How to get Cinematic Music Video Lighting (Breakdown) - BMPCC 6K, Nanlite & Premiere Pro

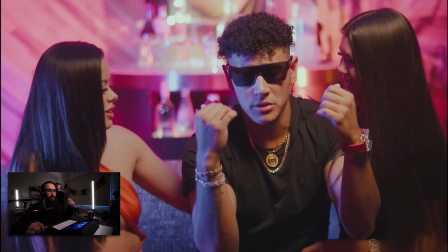what's up what's up everybody hope you're doing well we're back to the channel my name is
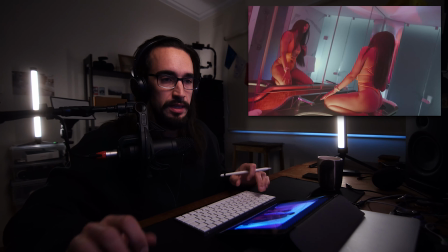tim mccartney i'm a director music video director and uh you know editor
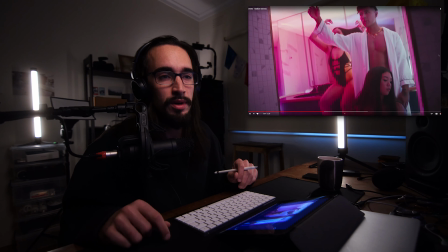um colorist whatever you want to say cinematographer and
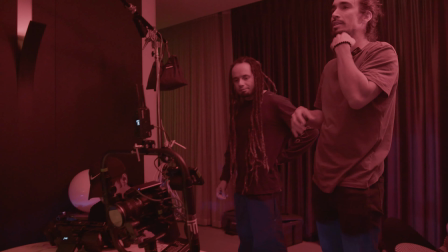we are breaking down saint laurent making moves uh in terms of lighting.
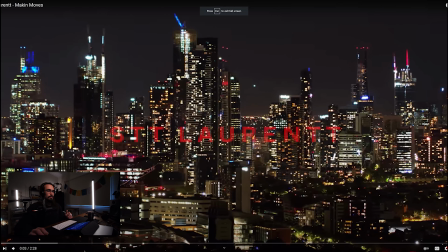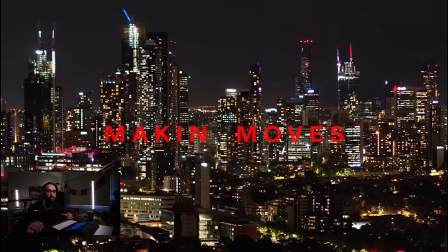So the first scene, drone shots, Melbourne City, filmed those about three, four years ago.
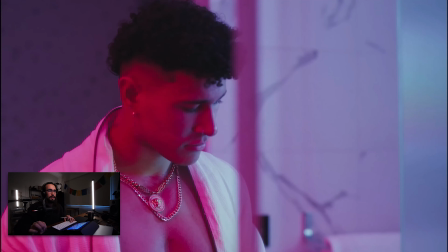Don't worry about all the close-ups and stuff, but more about... Yeah, for example here, let's just start with this first scene.
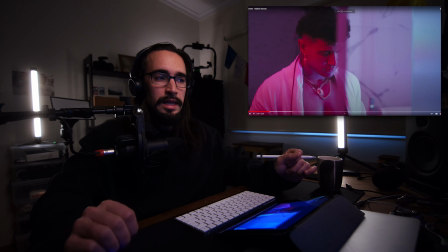So in this scene we have two main sources, predominantly a Pavotube and a Forza 300.
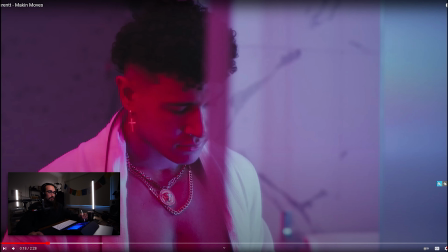On camera left we have the Pavotube 15x which is providing that HSI that sort of magenta pink tone which is giving the shot a bit of character and a nice feel cinematic sort of feel to it you know I mean like obviously
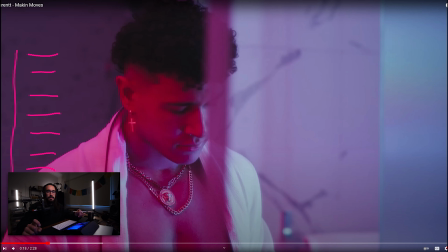just using natural colors is is fine but we want to you know spice it up a little bit so we definitely have a nice color here to to provide a nice color contrast in the scene and on camera right we have
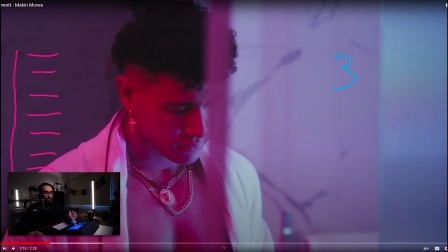a forza 300 um which is being shot through you can see the the frosted glass here obviously not being shot through this frosted glass but uh it's being shot through um some glass on camera right which is giving as you can see just here on the nose and this side of the
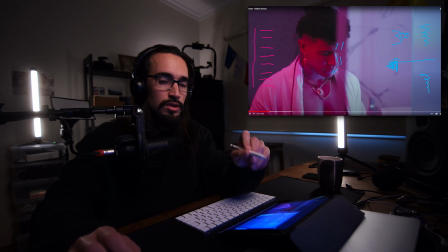face like a real more of a neutral tone but it's not so contrasted and different to the magenta it actually it just sort of subtly mixes in really nicely which is important and it also gives
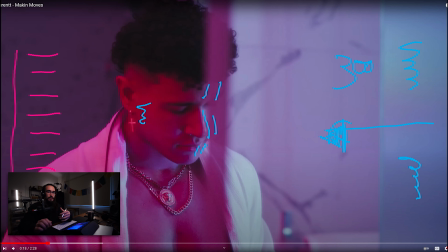a nice spill an even and flat spill and fill general fill light for the scene which we then complement with the Pavotube just giving it that nice kick so we have a nice duality here and in terms of the direction
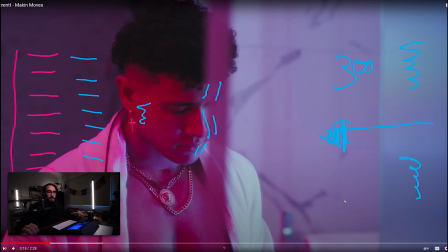of the clip I wanted that duality because this artist Saint Laurent you know he's got like a lot on his plate but he's also you know to me he's really and a general nice kind of you know good good person but has a lot of things going on especially even in this video
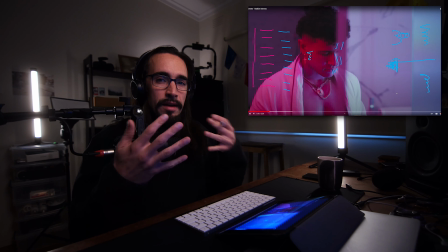where he's on the move making moves and things that things are happening so I just want to have that duality and I think it's you know in most people we also have you know different kinds of personalities and things and split split tone works well to accentuate this kind of emotion I don't
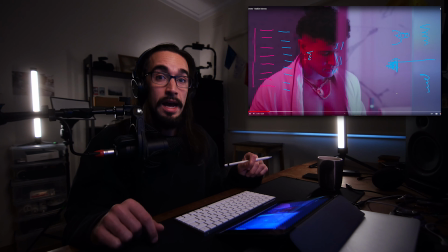go too far into the into the uh the reasoning behind the lighting but just how it looks and how we got there for sure so moving on to the next scene
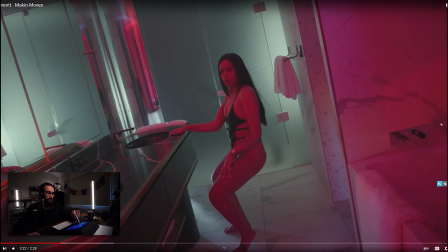um the similar thing you know we've essentially got that's where the Forza 300 is and it's spilling through um we have the pavo tube on this side camera right giving the uh that that glow um
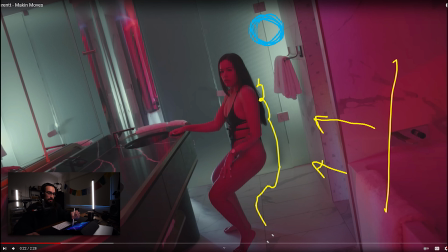towards the subject and obviously yeah michelle here she's all lit up um with that pavo tube and there's also a light down here shooting through to the ground giving a bit of um back light which is giving the the room more depth than we actually have it's a pretty big um bathroom but
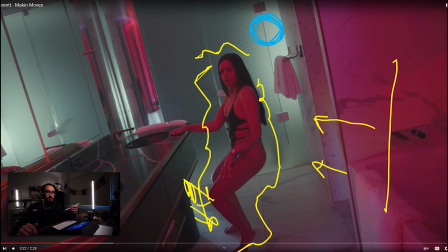it's you know obviously like you want to just also get as much depth as you can like shooting in my studio here like you know um it's it's not that big of a space but you know you use a wide angle lens um and you use a bunch of different uh lighting fixtures just to give that sense of depth um and also just feels more comfortable on on the on the uh the camera when you sort of are against a wall you don't have much space it is really difficult to um to convey this across you know so especially in the bathroom we want to
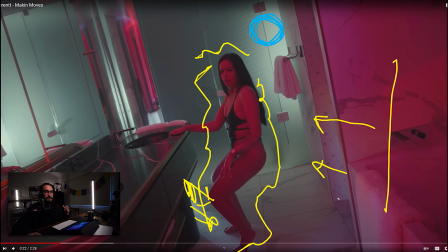make sure we have you know a wide lens um and also you know using the uh the different three-point lighting setup to just give us that that depth i really like this frosted glass it just helps so much in terms of um giving a really nice soft look and and spill if
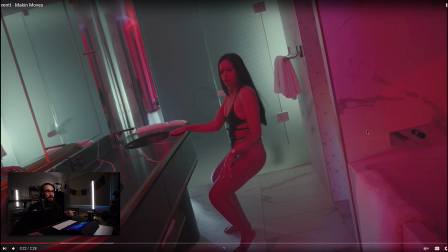you don't have a big scrim or a big piece of material to shoot through and you see some frosted glass you know be sure to use it and
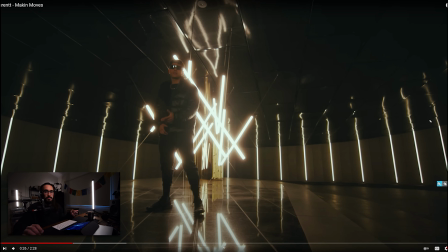yeah so I mean like just really quickly we have um you know an awesome setup here that's already been built for us we have a ton of practical lights in the background really just for effects and then we have this whole crazy setup here which I end up getting St. Laurent to go
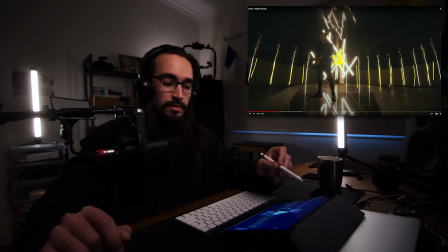inside of there because the lighting is just amazing but um we have a pavo tube here all right we have one off camera which
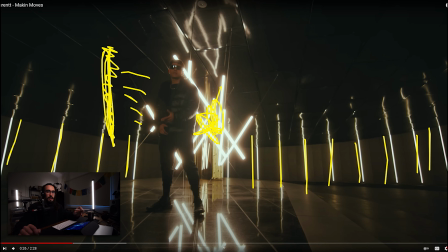is providing just a little bit of fill um to the camera left um which is you know doing an okay job here i wanted it a bit stronger but we were going in and out with this with the steady cam with the gimbal so like moving with the light it was just myself and max
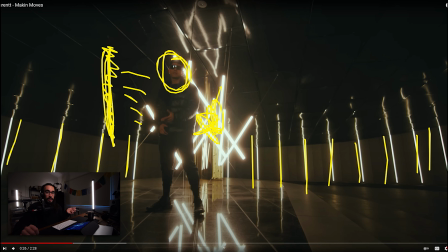at the time um this was actually before the the call time and we just you know we arrived and i just thought well this place looks really
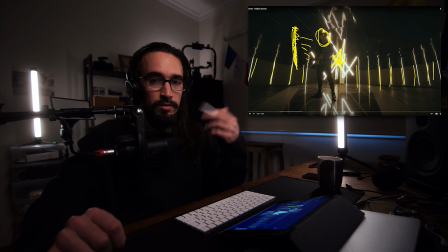cool let's use it um because we we hired out the uh the apartment and
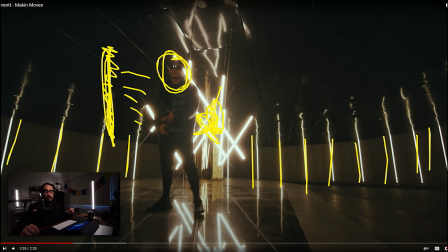obviously you know you get the valet service with it too so well why not use both third
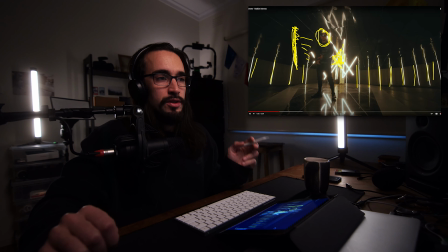cup of coffee in the morning let's go so yeah that lighting fixture is just fantastic in terms of practicality
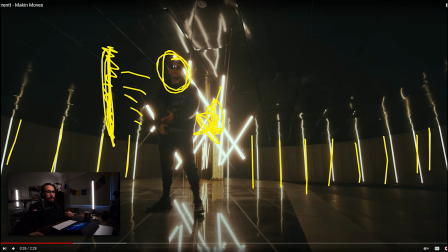on a set you know looks really impressive we had i believe yeah the what is it so you can see the halo around the sticks here we had the um one-eighth premist uh on the talking now 11 to
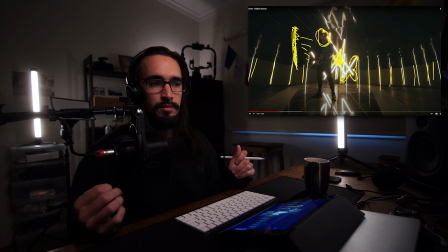16 millimeter on the black magic 6k so just little specs there um you can obviously see the glow and it has that soft look to it so yeah it worked out but essentially for the lighting yeah we had the pavotube um over here off camera of course um and yeah it did its
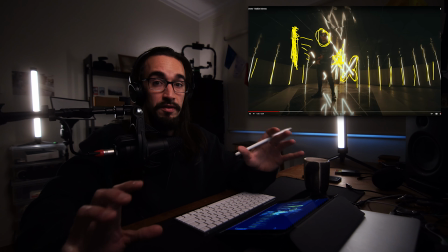thing and as we see we'll continue on there's a lot of like you'll see um the effect of it and how well it worked but for this is quite a wide shot, but that's okay.
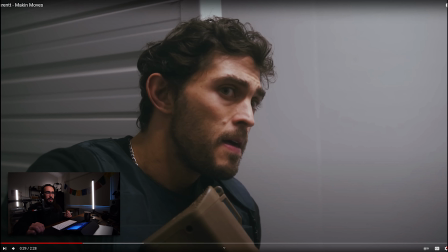So this is Bray. Shout out Bray. He's the actor for today. He's the narco agent. This was all obviously natural lighting, but just lighting from the building itself within the apartment complex, the services corridor. And yeah, I mean, it's all top, top lighting. It could be LED or it could be like fluorescent tubes.
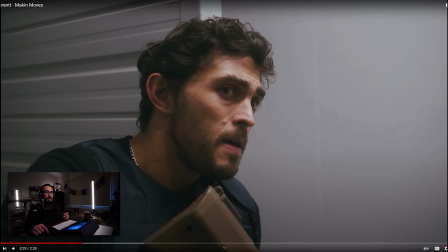But what it did was just give a sense of reality to the scene. So I didn't want to actually add any extra lighting, and number two we didn't have any um much time so you know i'm always racing against
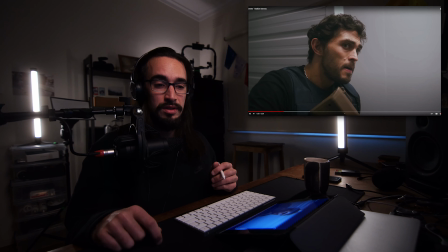the clock uh i have you know four or five hours for shooting most most uh music videos i go to about six or seven sometimes i think we had probably about five five and a half hours for this whole entire scene so i'm setting up and packing down everything um so that's that's cool um that we were able to
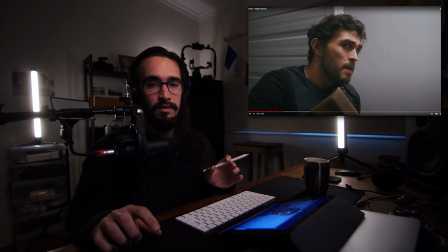get it done so quickly but you also have to make sacrifices and and the sacrifice here was